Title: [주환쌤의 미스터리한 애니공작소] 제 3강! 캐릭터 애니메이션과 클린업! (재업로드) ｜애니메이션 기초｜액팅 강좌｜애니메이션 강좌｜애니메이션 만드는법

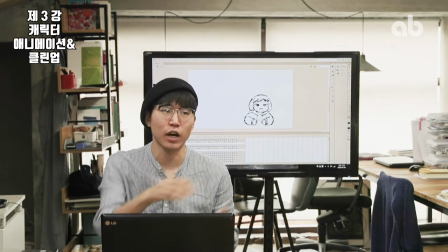(8:24)
그러니까 애니메이션은 기본적으로 중요한 거가 흐름이랑 연결이 중요한 거기 때문에
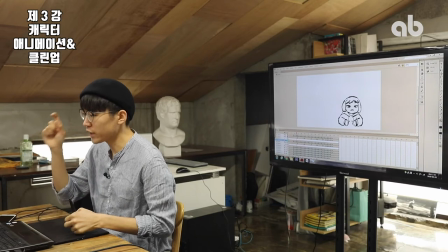(8:30)
이런 식으로 중간중간에 이렇게 작붕으로 보이는 부분이 있을 수밖에 없어요.
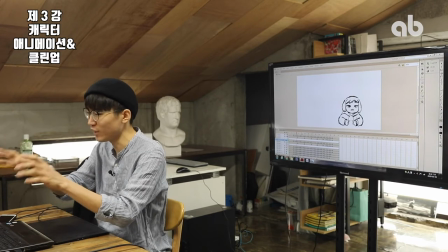(8:36)
이렇게 여러분이 디즈니 애니메이션 같은 거 보다 보면 이제 이렇게 쳐보면 옛날 2D 디즈니 애니메이션
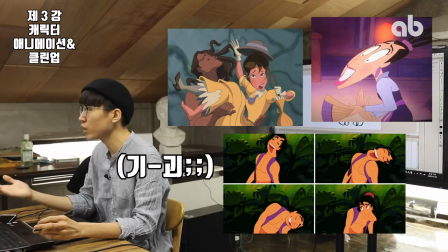(8:42)
작풍 치면 아마 쭈르륵 나올 텐데 그게 사실은 작풍이 아니고 움직임이랑 포즈랑 포즈
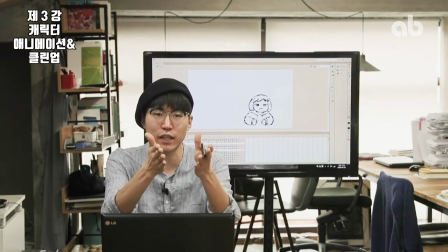(8:49)
사이를 연결하는 그 움직임의 딱 중간 단계이기 때문에 작풍처럼 보이는 거인 거고 그
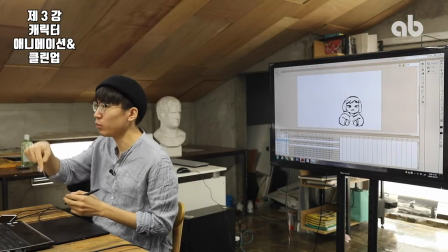(8:56)
다음에 여러분 옛날 만화 같은 거 보면 딱 중간에 딱 멈춰보면 이렇게 막 어떤
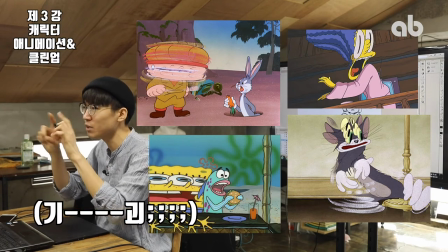(9:03)
팔 부분이나 아니면 머리 부분에 이런 게 늘어나 있는 약간 그런 아마 이미지 여러분이 많이 봤을 것 같고 그것도 작풍이라고 생각하는데 그것도 작풍이 아니고
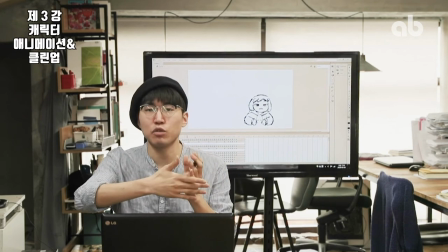(9:12)
움직임을 자연스럽게 만들기 위한 어떤 움직임을 강조하기 위해서 어떤 신체 부위나 이런 거를 길이를 늘리고 약간 말랑말랑하게 이렇게
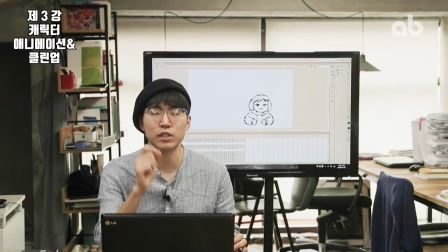(9:22)
약간 곡선의 느낌으로 만드는 거 그 스킬을 뭐라고 그러냐면 스미어라고 불러요 그거를 애니메이션 스미어라고 부릅니다 그런 게 들어간 거고 그래서 이거는 근데 당연한 거예요 왜냐면 우리도 이렇게 보면 자연스럽지만
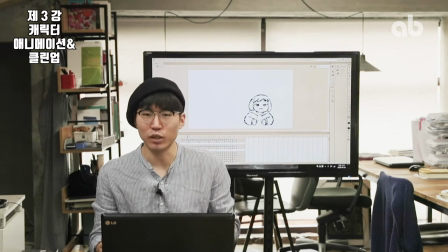(9:38)
우리 장면을 동영상으로 찍어서 중간에 일시정지를 눌렀다 그러면 우리 중에 분명
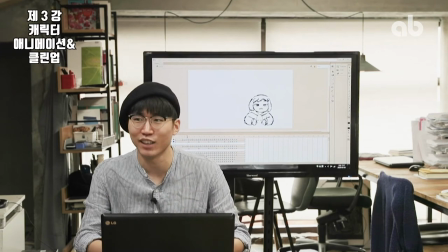(9:46)
대부분은 이러고 있을 거란 말이야 전부 다 대우분이 실제로도 그렇죠?
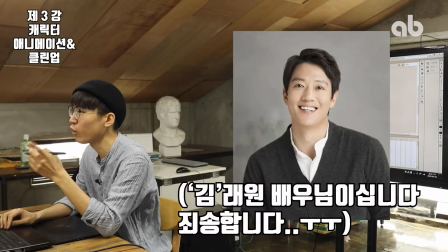(9:51)
되게 잘생기신 배우님 정래원 배우님도 예전에 드라마 찍었는데 캡처 한 번 잘못...
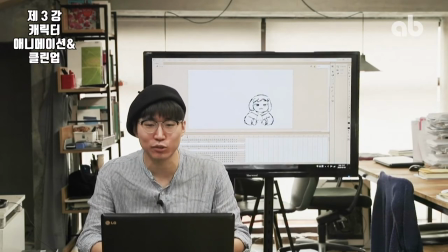(9:59)
그 잘 알죠? 한 번 잘못 찍혀가지고 지금까지도 아직도 두고도 회자가 되고 있잖아.
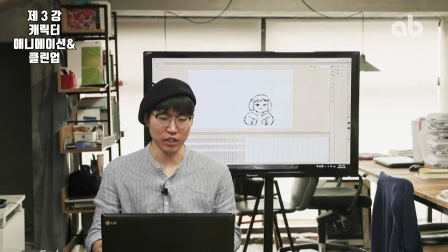(10:05)
그렇게 잘생긴 분들도 그런데 오죽하겠어. 그래서 우리 지금 여기에 나와 있는 이 캐릭터에도 그 어떤 움직임에서 딱 가운데를 채워주는 어떤 그런 그림이 이렇게 들어간 거지. 작풍이 아니라는 거.
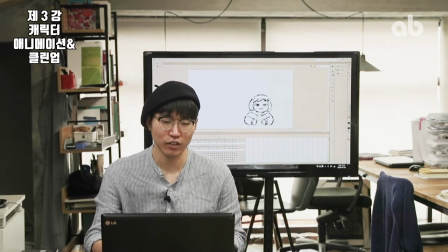(10:19)
여러분이 이 함정에 빠지면 안 돼요. 캐릭터를 여기 귀엽잖아. 여기도 커엽잖아. 근데 사이가 이제 이렇게 된다 그래가지고 아 좀 그런데? 하면서 막 이렇게 하다 보면 이제 여러분 이제 제대로 된 애니메이션을 만들기가 어려워져요.
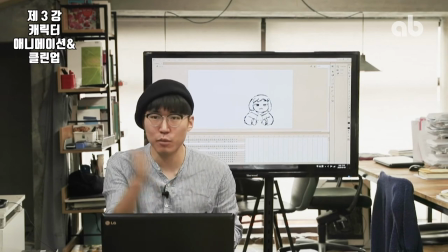(10:34)
그리고 어차피 연결을 하면 이게 순간 1프레임이기 때문에 확 지나가. 지나가고 그리고 하나 더 2D 캐릭터잖아. 2D 캐릭터들은 조금만 이상해져도 귀엽습니다.
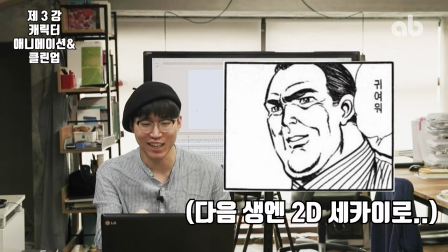(10:47)
우리 현실이랑 달라가지고. 이해되죠?
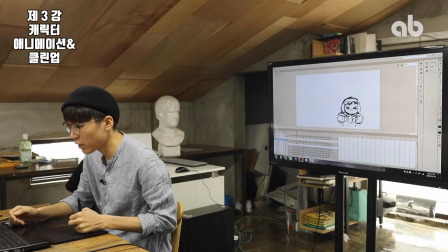(10:50)
그래서 이렇게 채워줬고 그 다음으로 우리가 채워주는 게 여기에서 또 여기까지 가는 거죠.
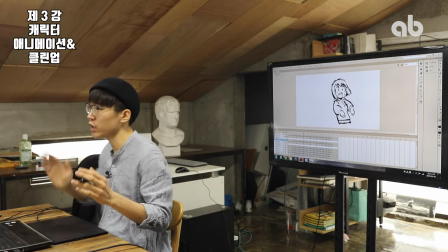(10:57)
여기서 여기까지 갈 때도 마찬가지. 바운싱볼 말했을 때 이렇게 위쪽으로 튀는 포즈라고
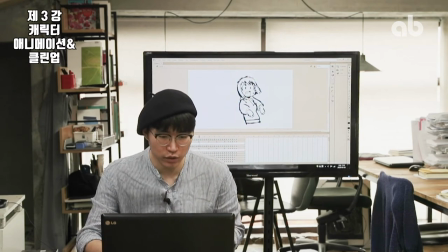(11:06)
하면 이쪽 위쪽을 향해가지고 점점점점 채우면 된다고 했죠? 그래서 얘랑 얘 사이에 중간 채워주고 또 찌그러졌지 약간? 작풍하지만 어쩔 수 없습니다.
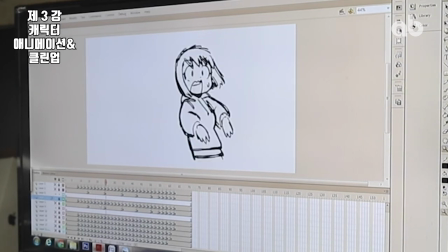(11:17)
여기이랑 여기 사이에 얘를 채워주고 얘랑 얘 사이에 얘를 채워주고 얘랑 얘 사이에 얘를 채워주고 그러면 어떻게 되냐? 여기에서 이렇게 이렇게 가는
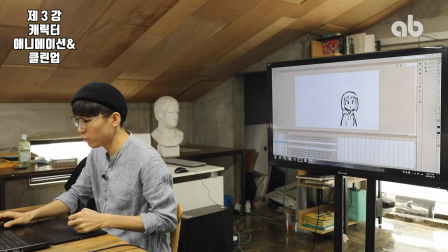(11:30)
애니메이션이 만들어지고 나머지 부분도 다 채워보면 이제 이런 식으로
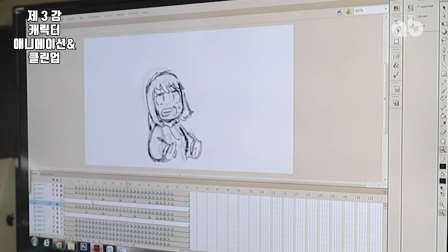(11:37)
깜짝 놀라는 캐릭터 애니메이션, 러프 애니메이션이 만들어지게 됩니다.
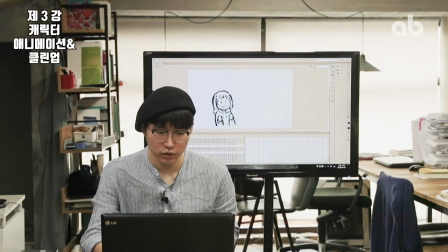(11:42)
앞에서 했던 거는 도형화된 러프 애니메이션이었고 이거는 캐릭터 애니메이션을 위한 러프 애니메이션인 거죠. 그러면 우리가 이런 식으로 러프 애니메이션까지 만들었습니다. 그럼 이제 클린업은 어떻게 해야 되느냐. 클린업하면 너무 생각이 깜깜합니다. 하면 클린업도 똑같습니다.
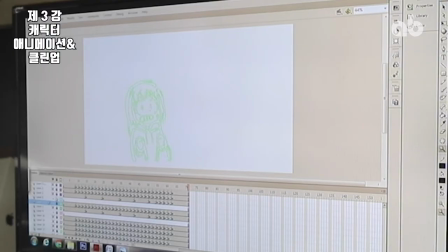(12:02)
클린업도 마찬가지로 얘를 이렇게 만들어 놓은 다음에 여기에서 이렇게 키포즈를 또 그려주면 되는 거예요. 너무 간단하죠. 키포즈를 먼저 그려주고 이 밑에 있는 이 캐릭터 애니메이션과 이
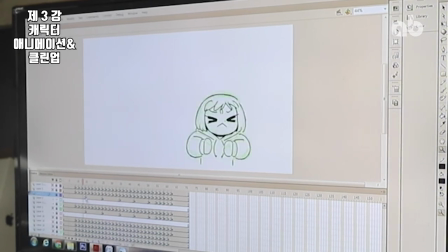(12:17)
키포즈를 잡아놓은 거 얘네를 앞뒤로 계속 보면서 이제
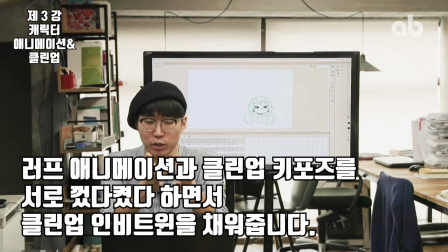(12:22)
두 개를 동시에 보면서 내가 지금 잡아놓은 클린업 키포즈와 밑에 미리 그려놨던 러프 캐릭터 애니메이션 두 개를 동시에 보면서 사이사이 사이사이를 채우는 거예요.
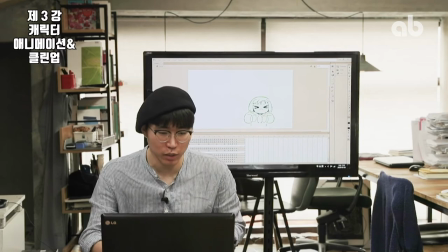(12:32)
클린업 애니메이션을 할 때.